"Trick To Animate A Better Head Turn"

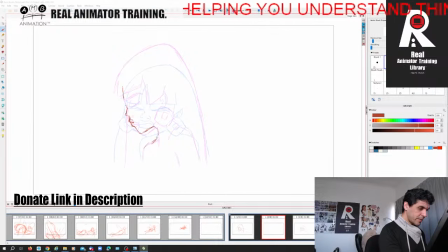[0:00]
I'm just going to work with the silhouettes here. I'm going to lower her shoulders. Right? So this is, again, the law, the animation law of almost anticipation, right?
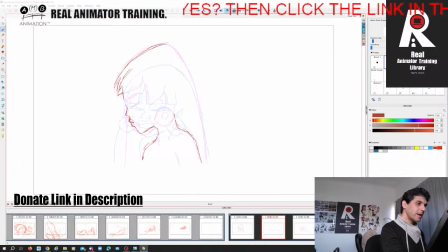[0:17]
So now as she's rising her head, it doesn't mean I'm going to put her head higher, right? The cone is going to go back because she's kind of straightening up her head a little bit, right? Her eye is going to go higher like that.
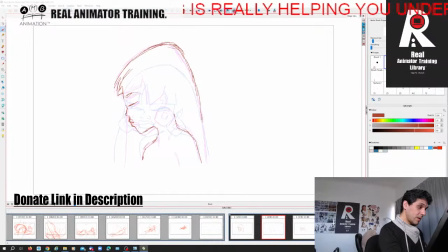[0:35]
Maybe I'll bring her eyebrow up a little bit, right? So all of the little notes that I want to take on board here, I'm just making very loosely, right? Just kind of like when we did that first pass with the loose thing, right?
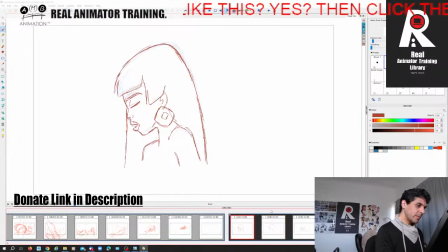[0:53]
I'm not going to be looking so much at the model sheets now, right? If I find there's something that I really am struggling with that I don't understand about the model, maybe, right? Maybe. Right, so I'm gonna then move the earring this way.
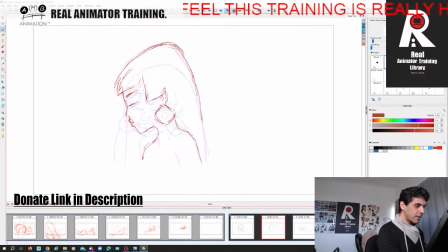[1:09]
Now I want to also think, how would the earring dangle? It's such a subtle movement that I'm just gonna play it safe. I'm gonna keep it up there like that, right? So we're gonna come up before we go down, and that already adds something, right?
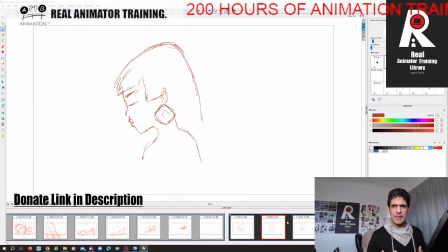[1:22]
Now I'm gonna straight ahead this, right? I'm gonna kind of straight ahead this thing here. I'm gonna go between here and here. And I'm going to now do what we call a breakdown, right?
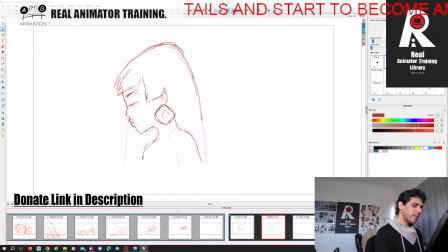[1:36]
So because we're going to make this a slow movement, right, I'm going to come down quick into this, right? So I'm going to come down 2/3 of the way from here, right?
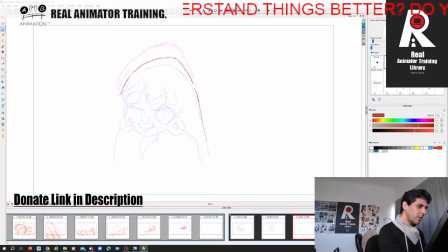[1:52]
2/3 of the way from here, which again is the law of slowing in and slowing out and staging, right? And I maybe am going to put a bit of just a little bit of overlap in her hair.
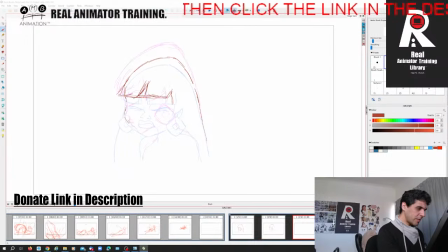[2:07]
I'll indicate that there, right? And then I'm gonna have her chin, and I'm gonna be kind of in this pose already, right? Where I'm just gonna slightly move the face a little bit to this angle, right?
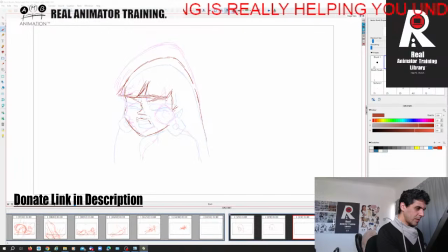[2:24]
And so her nose is there, her mouth will be here like this, right? Eyes will be here like this, right? Then we'll come up somewhat like that, right?
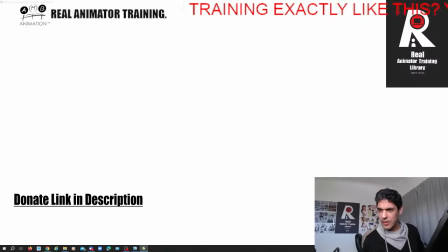[2:39]
So we then have this, right? So if I scrub that, I always get stuck on the keys when I animate.
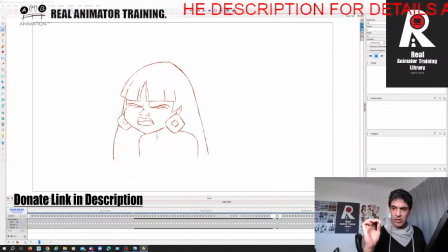[2:47]
I manage to get some extremes and then I get lost. Because at the moment I'm kind of speeding through this, okay? This is a fun edutainment live stream, but it's about the fundamental law of arkings,
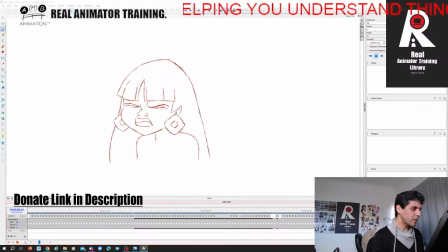[3:05]
mu2, right? You need to know your arcs, your anticipation, right, and your spacing. See, so now can you see how that first bit of timing is really good now, right? Just through that, right? Then I'm going to come up with a breakdown. So this is a breakdown between here and here.
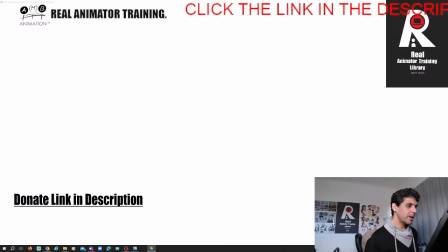[3:23]
I'm going to put this 2/3 of the way again, right? Because I don't want to linger on the squash.
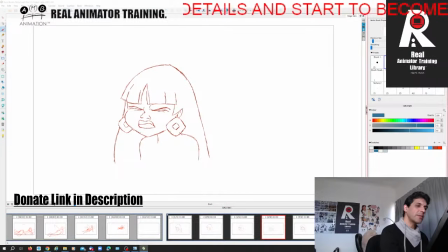[3:29]
What does that remind you of? I showed you about the basics archive in the Real Animated Training Library. The ball comes down, the ball goes, let's say it bounces a little bit less higher, right?
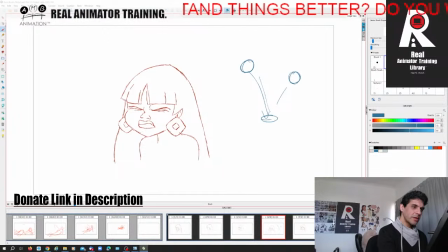[3:43]
So as it comes down, right, it's gonna gain momentum, so maybe 1/3 of the way here, right? That's kind of like what I did with this, which I called a favor, right? More than 1/3, right? Then we're going to go, then as it's gaining momentum, there's going to be a bigger gap between these two, right?
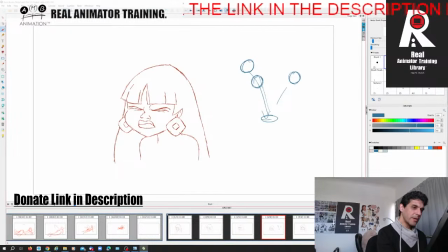[4:02]
So halfway between here, right?